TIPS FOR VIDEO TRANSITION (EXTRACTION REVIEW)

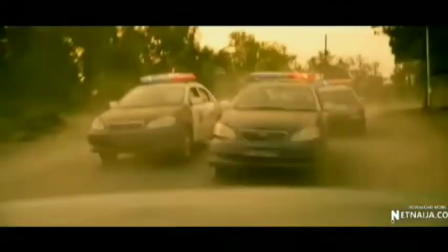247s
Maybe there could be a cut there, but because of the speed and the direction, it won't be visible. The second way you can do this is making sure you end with the same texture,
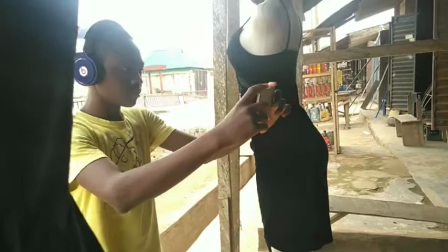257s
and maybe if you're ending the first video with a black or the texture, make sure your second shot starts with the same color,
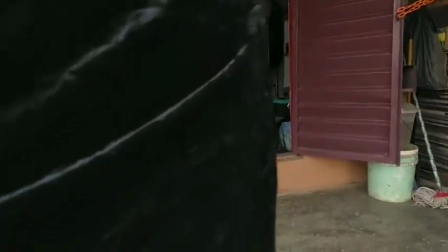265s
the same texture. Now it can be easily stitched together without any visible cuts.
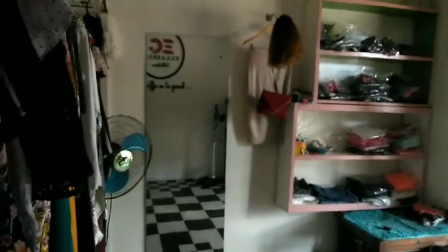271s
You can, like the part where they actually stopped
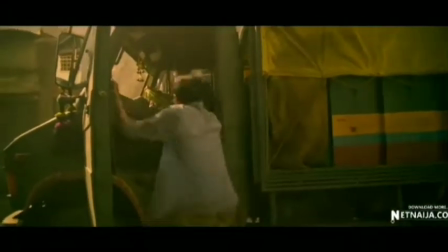276s
by landing on the car and they panned up, there could be a physical cut there.
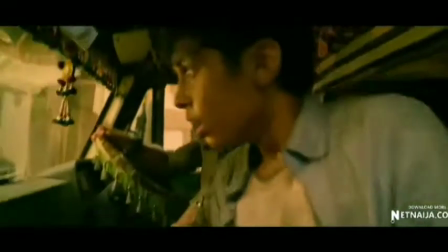281s
There could be a cut anywhere. So you can go ahead and try it.
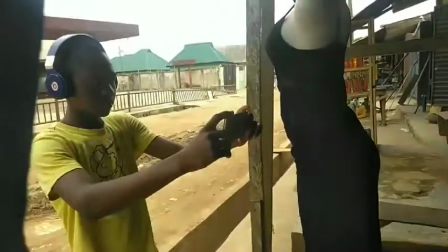286s
All you have to do is make sure you move your camera forward and end it behind something like a revealing shot, reverse it,
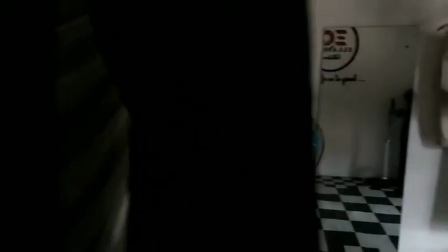295s
Just end without something and start again second shot with something like that. And all you after that's all you need. Another way you can do this is making sure that your actor repeats the same movements. For example, the common one where you see where the person jumps up and then comes back with different clothes. Very simply on TikTok, all you have to do is just let the person do his thing, change his clothes, and repeat the same action. The part where you looked as if he went to the glasses or went to the object or went to the door without the moment thing.
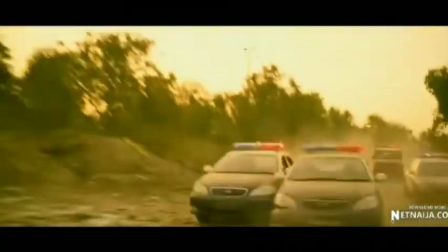328s
He actually went to the glass of the car behind without breaking it, which when I watched it was the first effect I actually noticed, and I was like, wow, how did they do that?
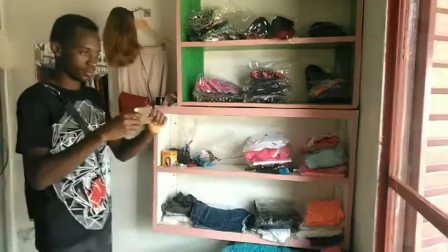342s
But thanks to Jody found the posts on Cineman, now we know how they did it. Just do the same thing.
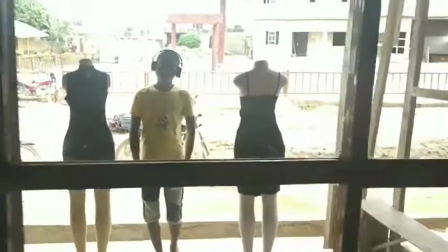348s
Take your camera close to the windscreen to the car and go to the other side and continue.
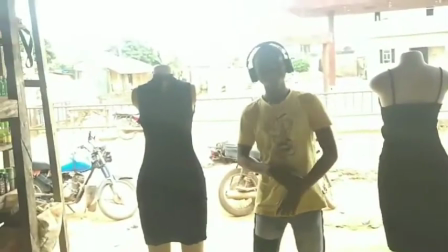355s
With some effect and some trick and maybe a little dissolve, don't put it dissolve. Just a simple code, you can make it look as if it went through it.
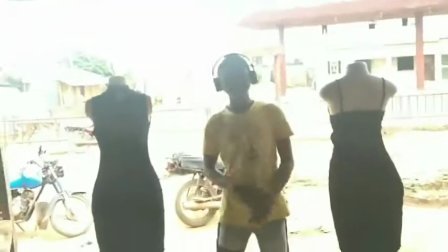364s
So that's all you need to do. Really, that's it.
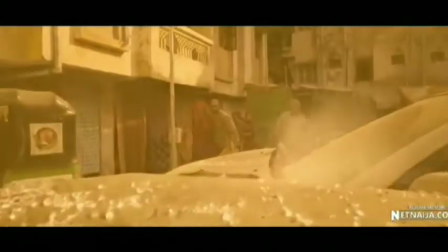368s
Except you want to break the glass like they did. But if you can't, just make sure it goes right through it.
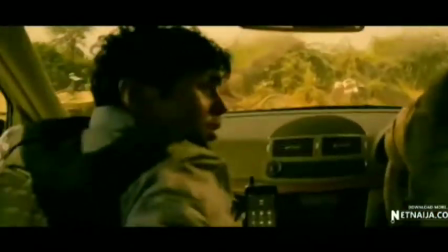375s
You can do it for anything. Make it go through a door, make it go through a window. Just anything. Really, anything. Okay, so that's it for this video today. If you learned something new, if you were reminded something you knew long ago, or if you enjoyed the Extraction movie, or if you just like me because you like seeing my face, just consider subscribing to the channel and like the video. I'll see you in the next video. Always remember, creativity is in you and it's priceless.
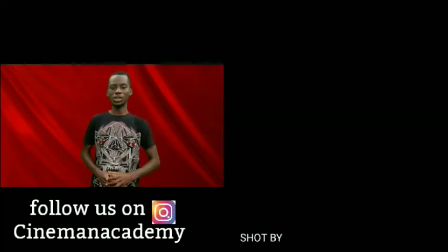410s
See ya! So if you watched the Extraction and there was something cinematography about it you liked,
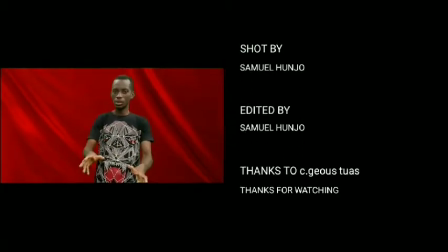417s
you made the color grading, I don't know, just I would like to hear your comment. When you watched the Extraction movie, what was the first thing you noticed about it?
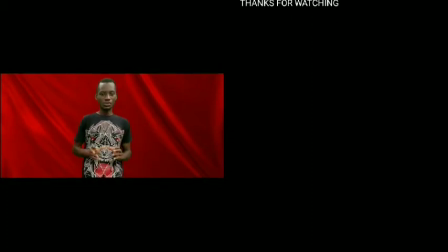425s
Was it interesting? Were you bored? What is another thing that made it different from other movies you might have watched?